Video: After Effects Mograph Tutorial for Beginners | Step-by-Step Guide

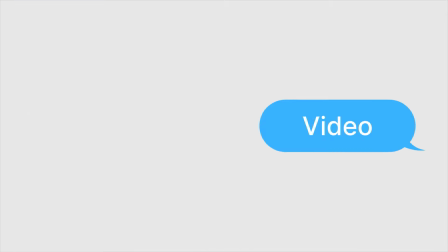Hey everyone, this is my first YouTube video and I am so excited to share it with you.
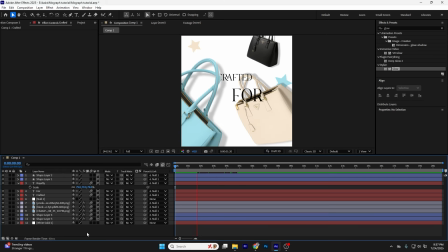So today I will show you how to create a simple and elegant Mograph animation in After Effects step by step.
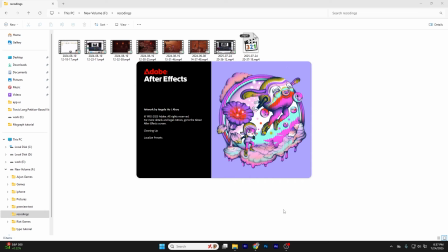So first let's open After Effects. We will start by creating a new project.
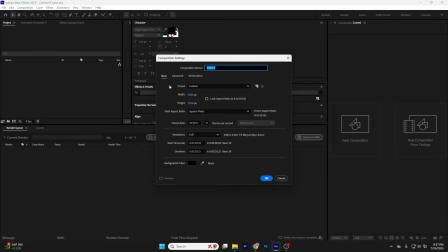Next go to composition, create a new composition and set the height to 1080 and click OK.
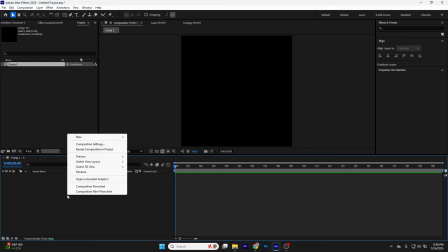Now let's add a solid background. Go to your layer, new, solid,
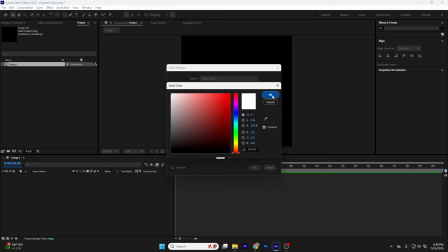and I will choose a white background because it looks good with our theme.
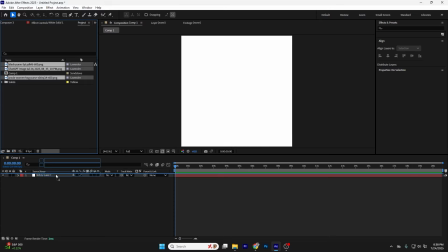And next I am going to drag the PNG files. We will use this for animation.
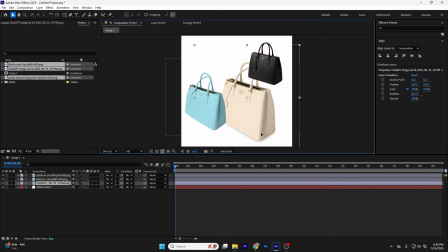I have chosen some handbag PNGs, but you can choose, any images you like. So I will arrange them on the screen and adjust their positions to look good like this.
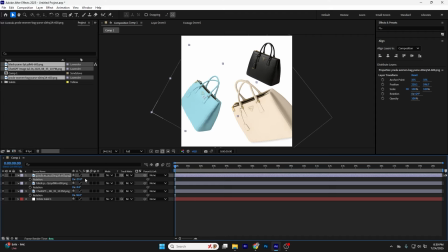And to give the animation some depth, I will turn these layers into 3D layers by clicking on the 3D box icon.
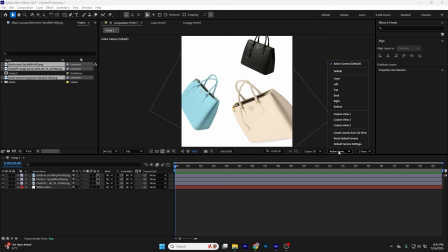I will also change the view to left panel view so I can adjust the depth properly.
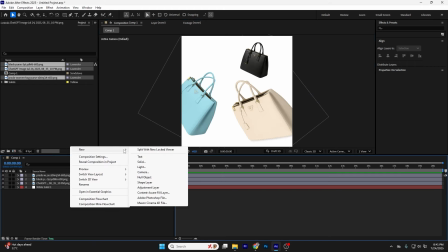Now I will create a null object and also enable 3D for it,
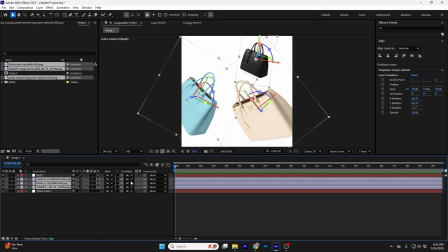and then I will select all PNGs and parent them to the null object so we can control all the animation together from the null
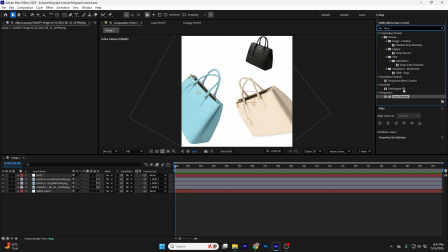like this. And to make this look more realistic, I will add drop shadow to my PNGs. As you can see, this gives the feeling that light is coming from one side.
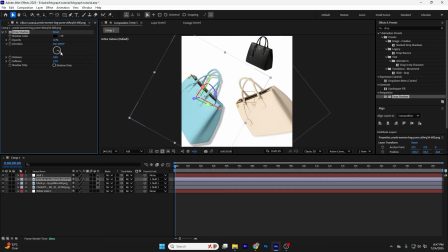And I will just copy and paste the same drop shadow on other layers as well. Now let's give this back a simple in and out animation.
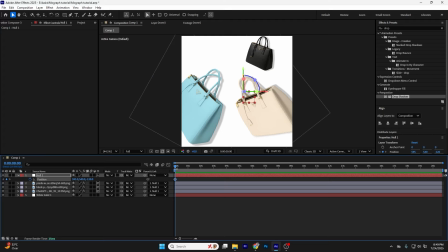I will open the position property and add some keyframes.
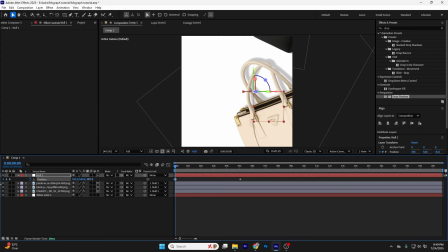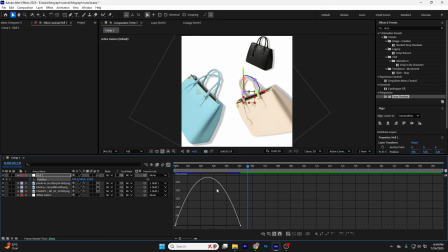And adjust the motion in the speed graph to make it faster and smoother.
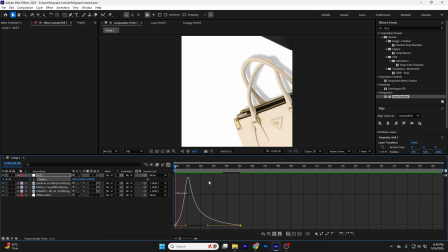You can just copy paste my properties,
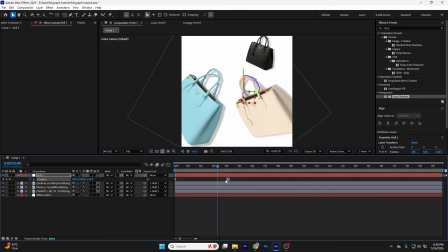and to make it look even better, I will enable motion blur for all layers.
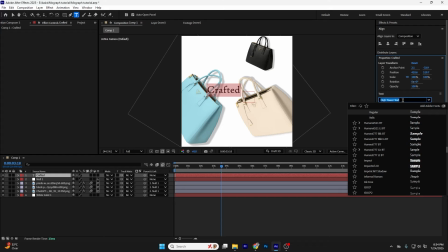Since I want a luxury brand look, I am adding text with the lavish font.
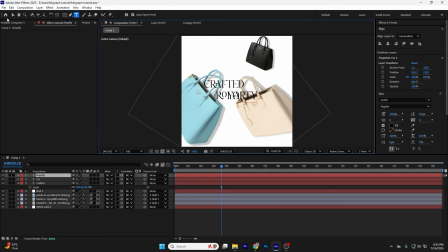I will choose it and I will position the text properly, make it a 3D layer,
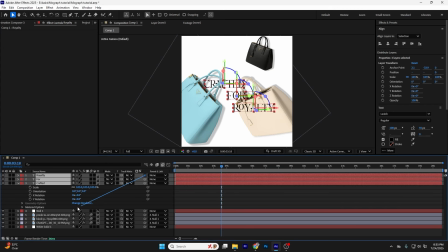parent it to the null object and also enable it motion blur also.
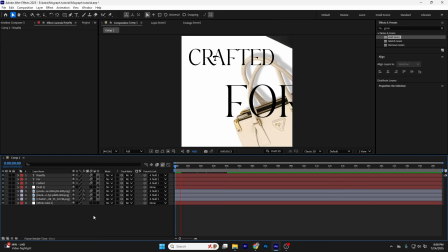Now I will add a flicker animation to the text.
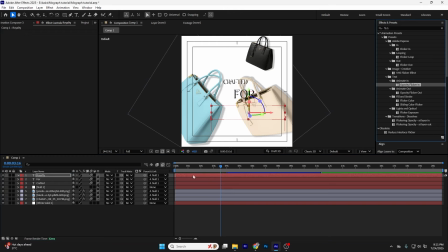Just drag and drop it to your text and remove the other
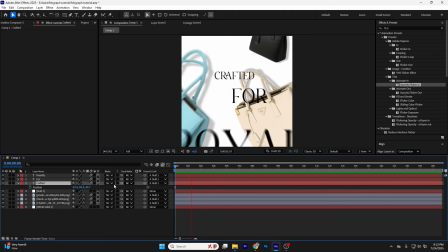keyframes so that it will not enable that much.
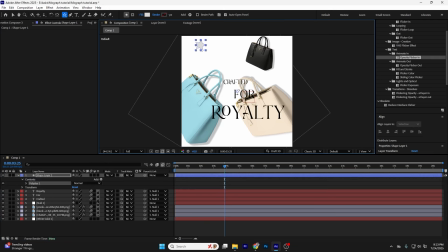Now I will add some small shapes and stars to give it an aesthetic look.
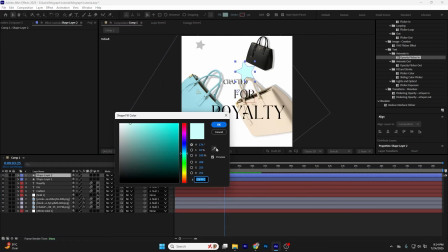I will pick the colors from my images to match the theme.
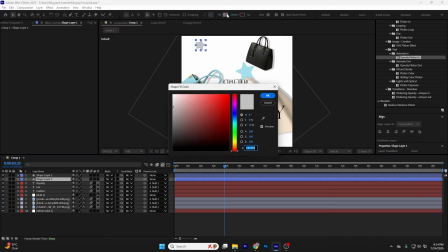Always you can choose a color palette from websites.
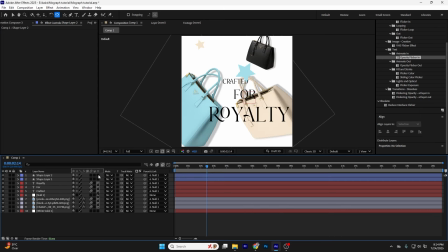Now I will rotate and position the stars, make them 3D and parent them to the null as well.
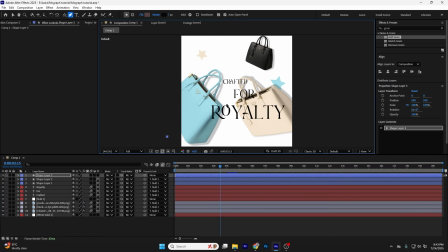Now I will use the pen tool to create a stroke behind the objects.